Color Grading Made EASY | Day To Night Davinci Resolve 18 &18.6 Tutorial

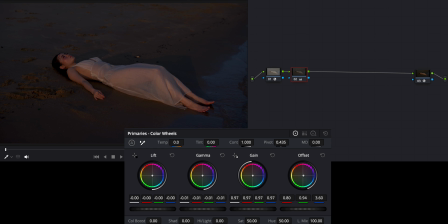So first thing I'm going to do is come to my offset and just really bring this to the blue side. Now, this is looking pretty good. This is helping that nighttime vibe. It still doesn't look completely there, but we look really, really good. And then the next thing I'm gonna do is kind of play with my highlights and see how that works.
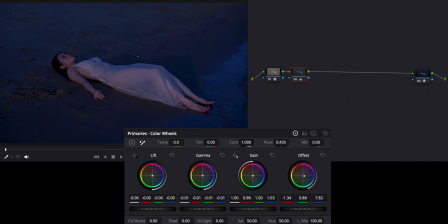Obviously, we don't wanna go too crazy with this kind of stuff, but I am just gonna smidgen that to the bluer side in the highlights. And then in the midtones, I'm gonna just kind of come down to the more cyan, and that is going to help things drastically.
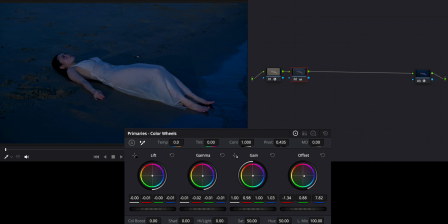And then with shadows, usually this is a bit overpowering, but I'm going to also move this a bit to the cyan side. We have this to this, And now we're looking a lot more like nighttime. So what else am I gonna do? I think I'm going to come to my contrast and I'm just gonna bring this down a little bit so we can brighten up kind of those shadowy areas.
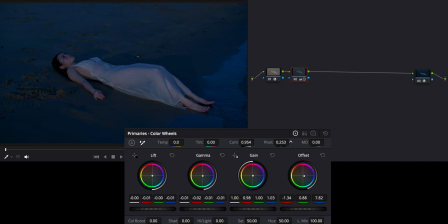And then I'm going to do my pivot and kind of change that depending on what I want. So I'm gonna bring my pivot a little bit lower and then I'm gonna bring my midtone detail to 12. Because that's the number I usually like using when it comes to these sorts of things. And then I'm gonna mess with my highlights and whatnot here and see how I wanna play with that.
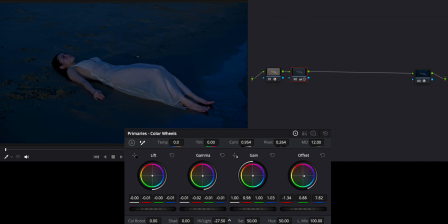Do I wanna bring down the highlights, soften those up, probably bring that to like minus 27-ish. And then shadows, I'm going to do up and down, up and down, up and down, and how much I wanna crush them versus not. I'm gonna bring them up a tiny bit. And then to compensate for that, I'm going to bring the darks, the shadows, the blacks down a little bit more.
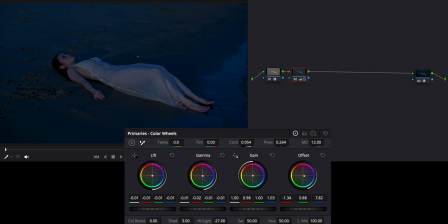To there. And then because I like my color, I'm going to bring this up quite a bit. And it also recovers quite a bit in the skin tones here, which I really, really like. And I think I'm just going to dial that in to around 5 because we get some nice skin tone recovery and those blues are shining through real nice.
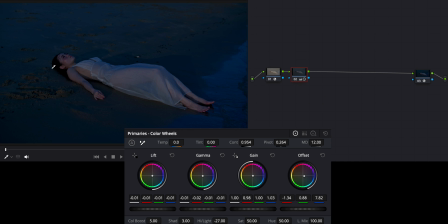So this is again before, after. This is all on one node just using the primaries. Look how much of a difference we've made in just such a short period of time. Now, I think we're still looking a little bit too golden in some of these areas, especially in the skin tones. What I'm going to do is just going to bring down the color temperature ever so slightly, maybe like minus 120.
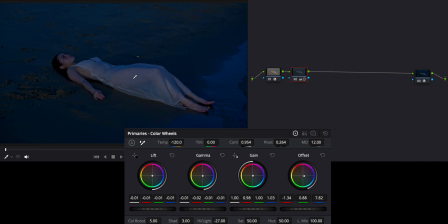And I think that gets us a little bit bluer to where we want to be. And then I'm going to play with the overall exposure a little bit more to see how dark I can push it without it going crazy. And I think we're getting pretty contrasty here in the darker areas. So what I'm gonna do is just kind of lower the contrast and see if I can kind of make up for that.
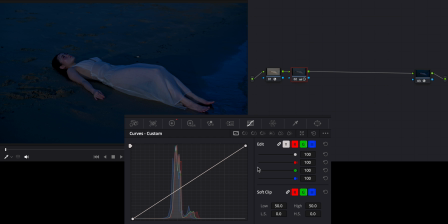And then also I'm going to go to my tone curve here because this is super, super powerful. So what the first thing I'm gonna do is go to here and just set a new point. And then I'm gonna play with the highlights and whatnot here. Obviously we are kind of pushing things to the extreme.
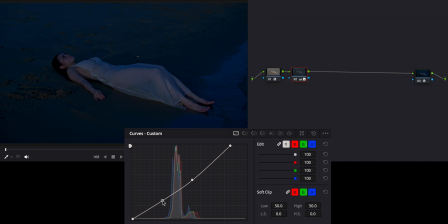And so I'm just gonna kind of like fade that up. And yeah, we're just kind of playing with different things here to see how this works. I think that looks good. I think this helps a bit in the highlights.
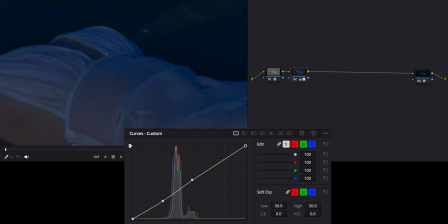If we zoom in here, a lot of the highlights are showing up on the dress here. So these white areas are being affected the most. So I'm just gonna kind of tone this up to kind of clean that up a little bit. And then if I move this, you can see how much we're pushing the image and we're kind of breaking it right here. So what I'm gonna do is just kind of bring this down a little bit, soften things up.
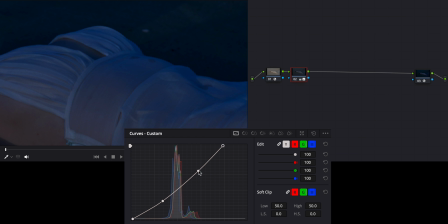And I'm just gonna continue playing with this little dot right here to see where things look best.
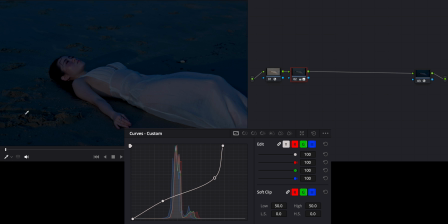And if I can just continue to kind of play with all of this, and I want to see how it affects my image as a whole, we're really removing contrast and putting contrast back in. So if I get rid of that dot, I want to remove a little bit of contrast and soften up the highlights. Now I think it's starting to really look more like nighttime or dusk or something on that bluer side.
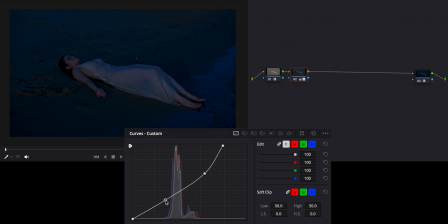So what I want to do now is kind of just lower that a little bit more in the midtones and shadows. And now we look really, really good. And that was just all with the tone curve and primaries. So now that we're here, I'm just gonna kind of play through my clip and see what I like. I think the lighting here is still a little bit too on the warm side.
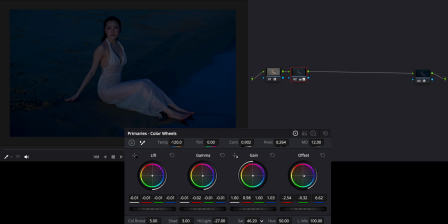So what I'm gonna do is I'm going to decrease the saturation just a little bit and see like if I can get things looking a little bit more like nighttime.